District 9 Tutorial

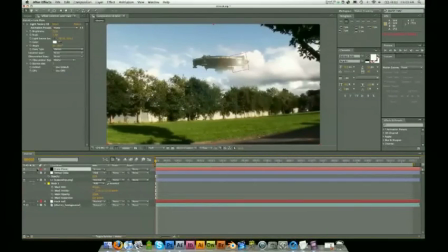[12:16]
So we're going to do the same thing that we did with the position of the spaceship, but we're going to do it with the light source location of the lens flare. So we'll head into Effects, Light Factory EZ, and then you can see here the light source location.
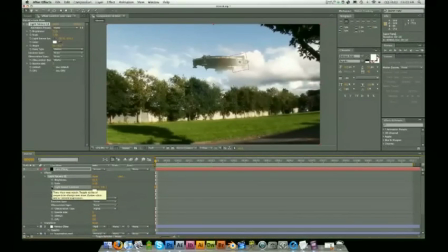[12:35]
We're going to Alt click that,
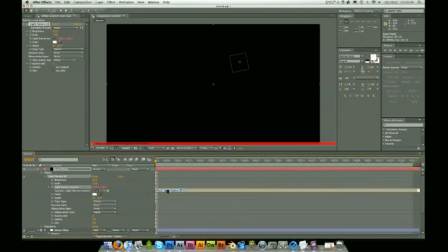[12:39]
and then it brings up this option here to add an expression, or we can pick whip using this.
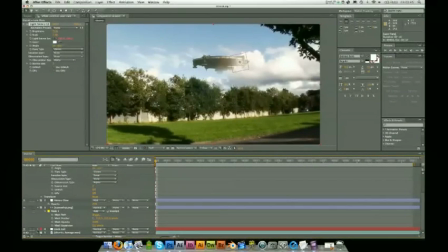[12:47]
Pick whip the location according to the track null's position. So pick whip, go down, drop it on position, and that didn't do anything.
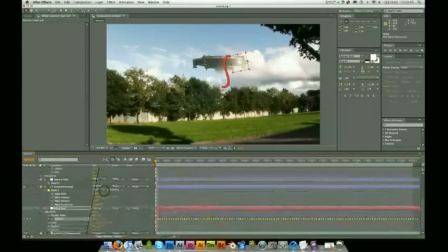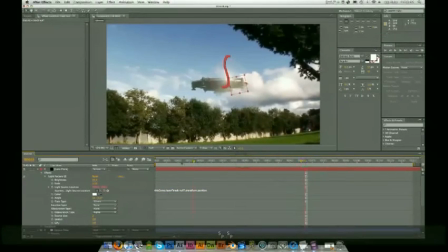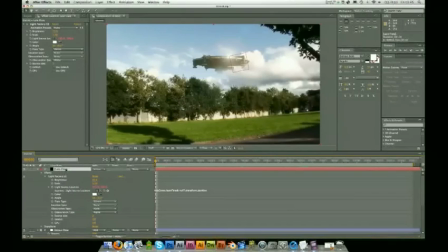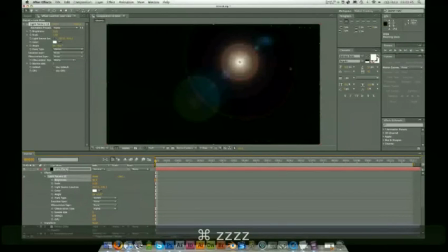Right, so here's the easy lens flare, but I want to set my blending mode.
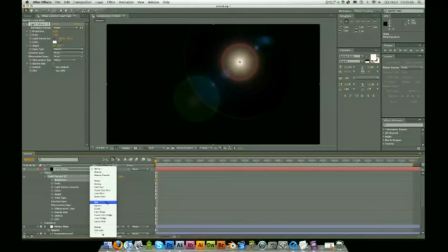[13:40]
Before I go and do anything else, I want to set my blending mode to add.
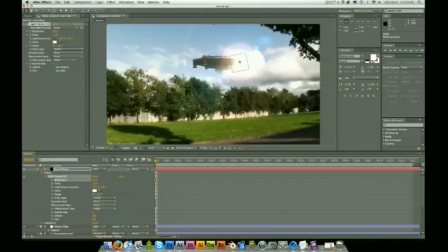[13:45]
Okay, it's pretty bright, so I'm going to bring that down a little bit, maybe down to about 20,
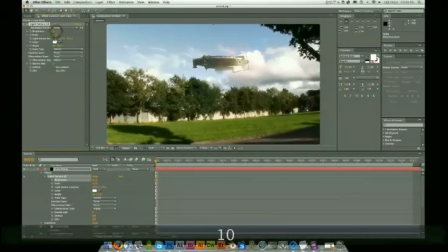[13:50]
or even less, even 10, and I'm going to actually up that to 12. Then I want that now to be, kind of on the spacecraft, like the spacecraft's emitting kind of shine from the sun.
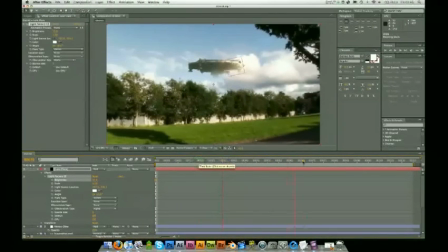[14:05]
But as you can see, it doesn't really follow the spacecraft. It kind of just stays there.
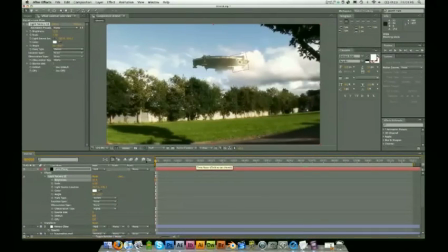[14:10]
So what we need to do is we need to apply the track data to the light source as well.
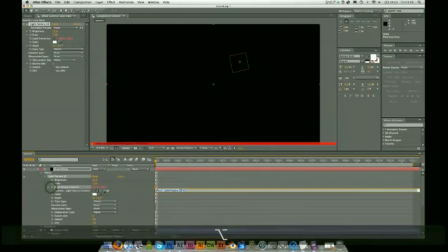[14:15]
So to do that, I'll click light source location, and then we'll get the pick whip and we'll drag it down to the position of the track null.
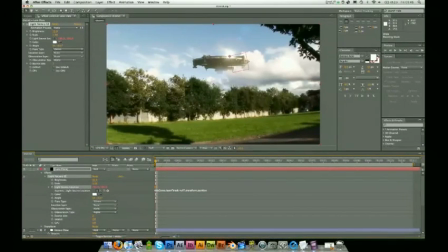[14:25]
So right now it's on that corner there. So now when I play it true, you'll see that this
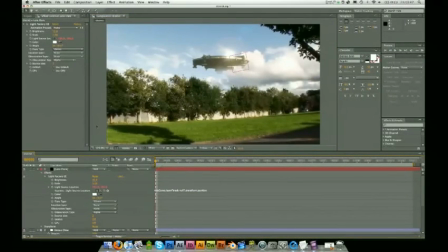[14:39]
right now when I play it true, you'll see that the lens flare stays attached to the spaceship.
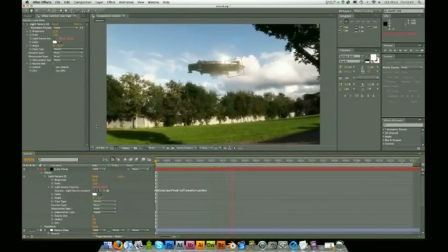[14:49]
See, rather than, and now when the camera goes up, it'll stay down.
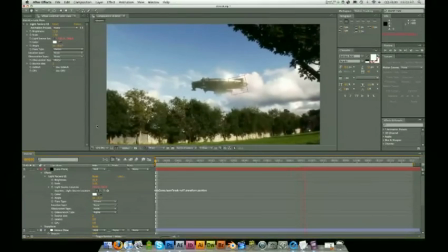[14:54]
It behaves well. Right, so if I play that real smooth for you now,
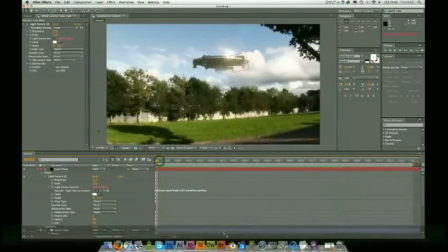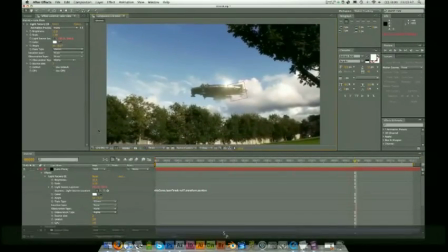[15:03]
So yeah, kind of what I want it to look like, but still doesn't look right.
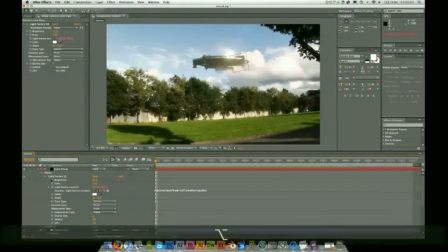[15:08]
So what I'm going to do is I'm going to go to brightness. I'm going to alt click brightness. I'm going to give it a good old wiggle
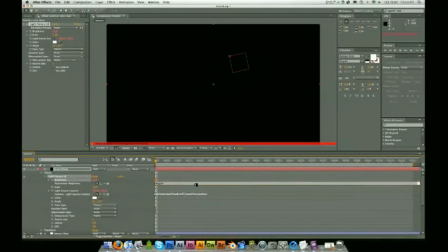[15:17]
expression, just to give it a little flicker, give it a bit kind of give it a bit of a sense of movement. I'll show you now, maybe once. So it's going to change that number by 5, up and down by 5, one time every second.
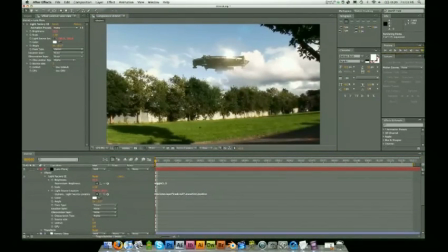[15:39]
So now when I play this through,
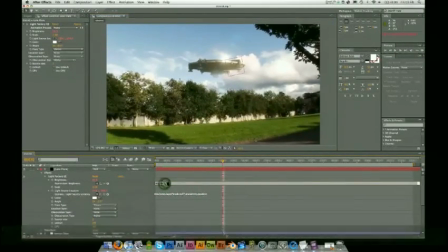[15:44]
okay, hold on, 10.
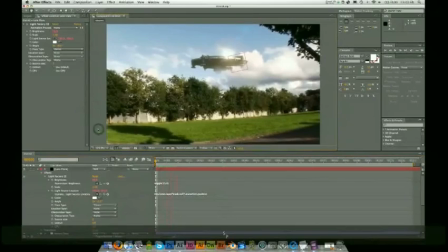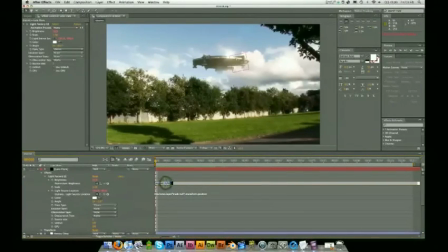[15:56]
Right, so I'm gonna add an expression. I've added the expression 10. So I'm gonna give it a good old wiggle. Wiggle. Let's say a value of 10, 4.
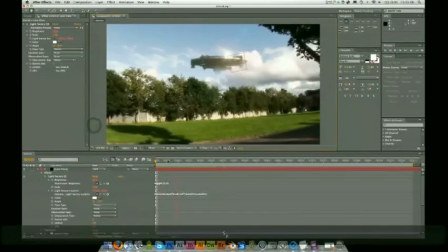[16:09]
Let me play this now. See how this looks. Yeah, that sort of looks kind of what I want it to look like.
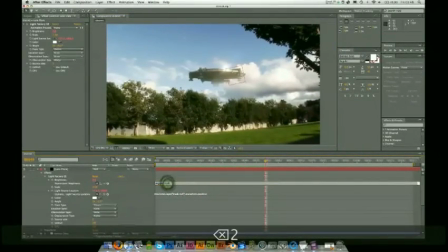[16:14]
Maybe I'll cut this down from 4 to 2. Just make it a little less frantic.
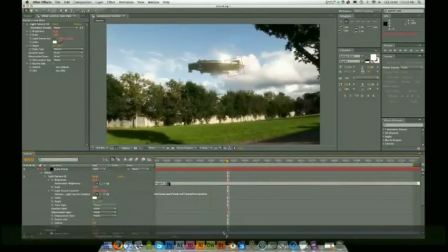[16:22]
Yeah, that's pretty good. Even 1 actually could be fine. Or 1.2.
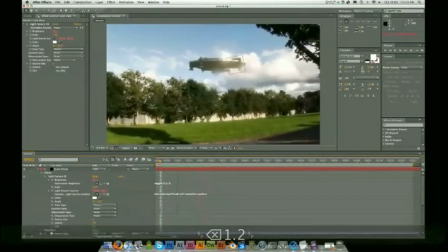[16:29]
Yeah, that looks good. Yeah, that's what I want.
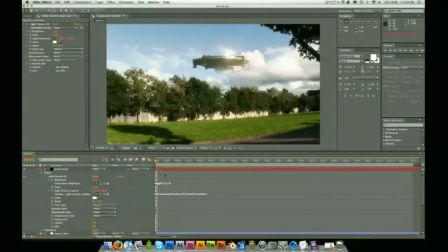[16:32]
Yeah, so just keep playing with the feels and the variations until you kind of get something you want, what you want, how you want it to look like. So right, okay, I might apply a little blur to that as well.
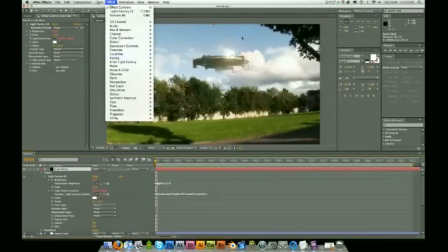[16:47]
Blur to the lens flare, just so it gets rid of, you know, gets rid of the obvious lens flare filter look. So yeah, blur, fast blur, give it a 5.
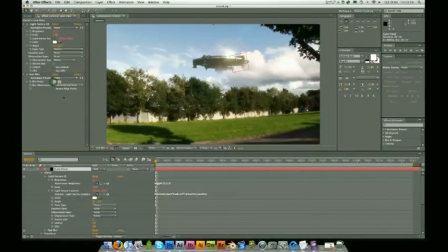[17:02]
I think that looks good. Maybe an 8. There we go. Okay. Next thing I want to do is I want to add some light in another lens flare, but it's going
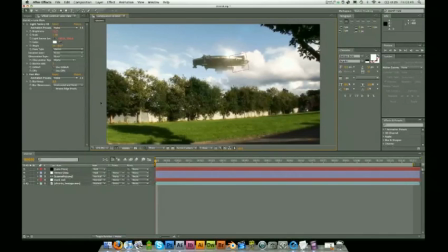[17:21]
to be more as a atmospheric light rather than a direct light beaming off, rather than a light source beaming at the camera. Same way I'm going to do that is same idea as the last lens flare.
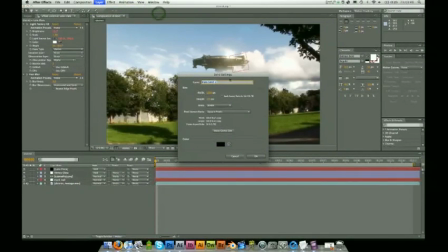[17:35]
Layer, new solid black. I'm going to call this Atmos Light.
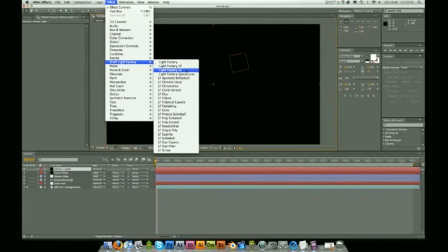[17:44]
Effect, not Light Factory. How about maybe just the default one this time?
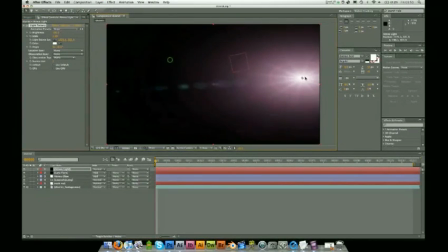[17:51]
I'm gonna lash that over here somewhere. It's not too important. Again, same idea. Convert this to. This time I'm gonna convert it to screen.
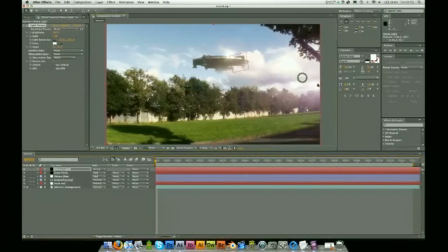[18:05]
Okay. I'm gonna place this about here, but it's not too important. Again, we're gonna work this out. Head into the effects here, Light Factory, light source location.
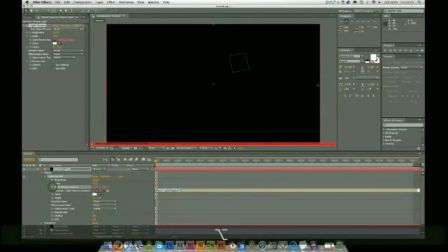[18:24]
I'll click that, so you pick whipped it.
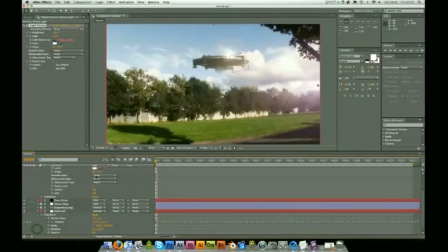[18:30]
Head on down to track null and pick whip the position.
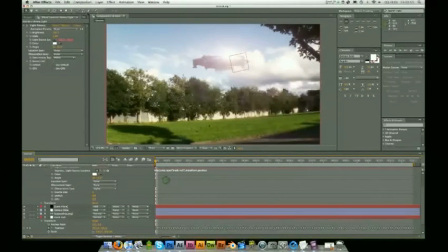[18:35]
Right, so that's gonna place that light source exactly in the location of the other one, which isn't what we want. So in the
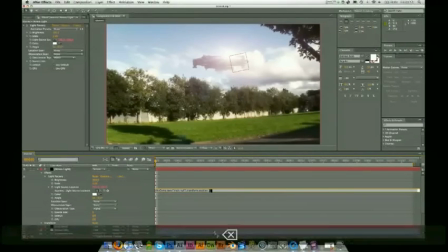[18:51]
expression box here, I'm going to type plus 200 to move it over a little bit, maybe even over a little bit further. 400, yeah,
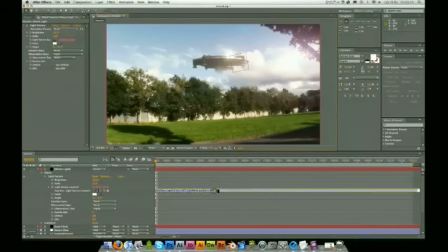[19:08]
even further actually, over about 600.
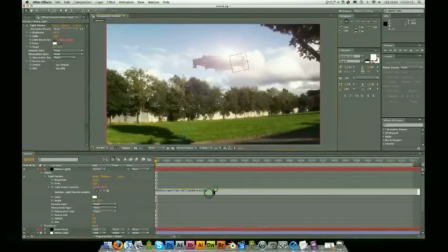[19:18]
Right, so here in the expression box, I'm going to add a simple equation just to bring that lighting over further as possible, far out of the frame, so we're just getting a slight glow off it.
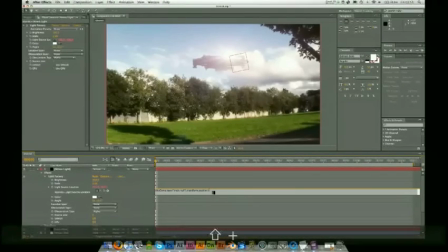[19:34]
I'm going to bring that over about, so plus maybe about 1000.
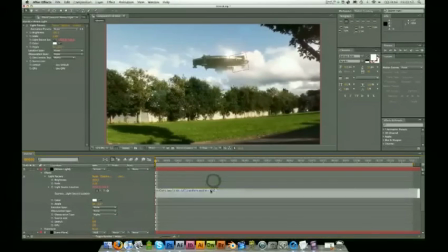[19:40]
Let me see how that looks. It's probably a bit too far, maybe like 900. Yeah, okay. And I'm going to up the brightness of that as well. Okay.
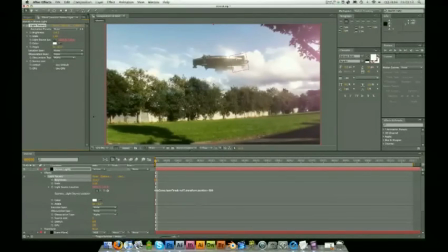[19:55]
Now, I want to add this same wiggle expression that I added to that light so that there's sort of like a synergy between the two lights, so it's like they're reacting similarly.
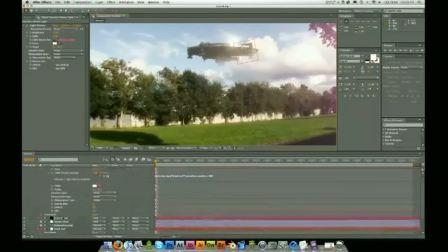[20:06]
The expression from before was 10 to 1.2. Just head over here, hit enter, paste it in, and now that should be wiggling a little bit.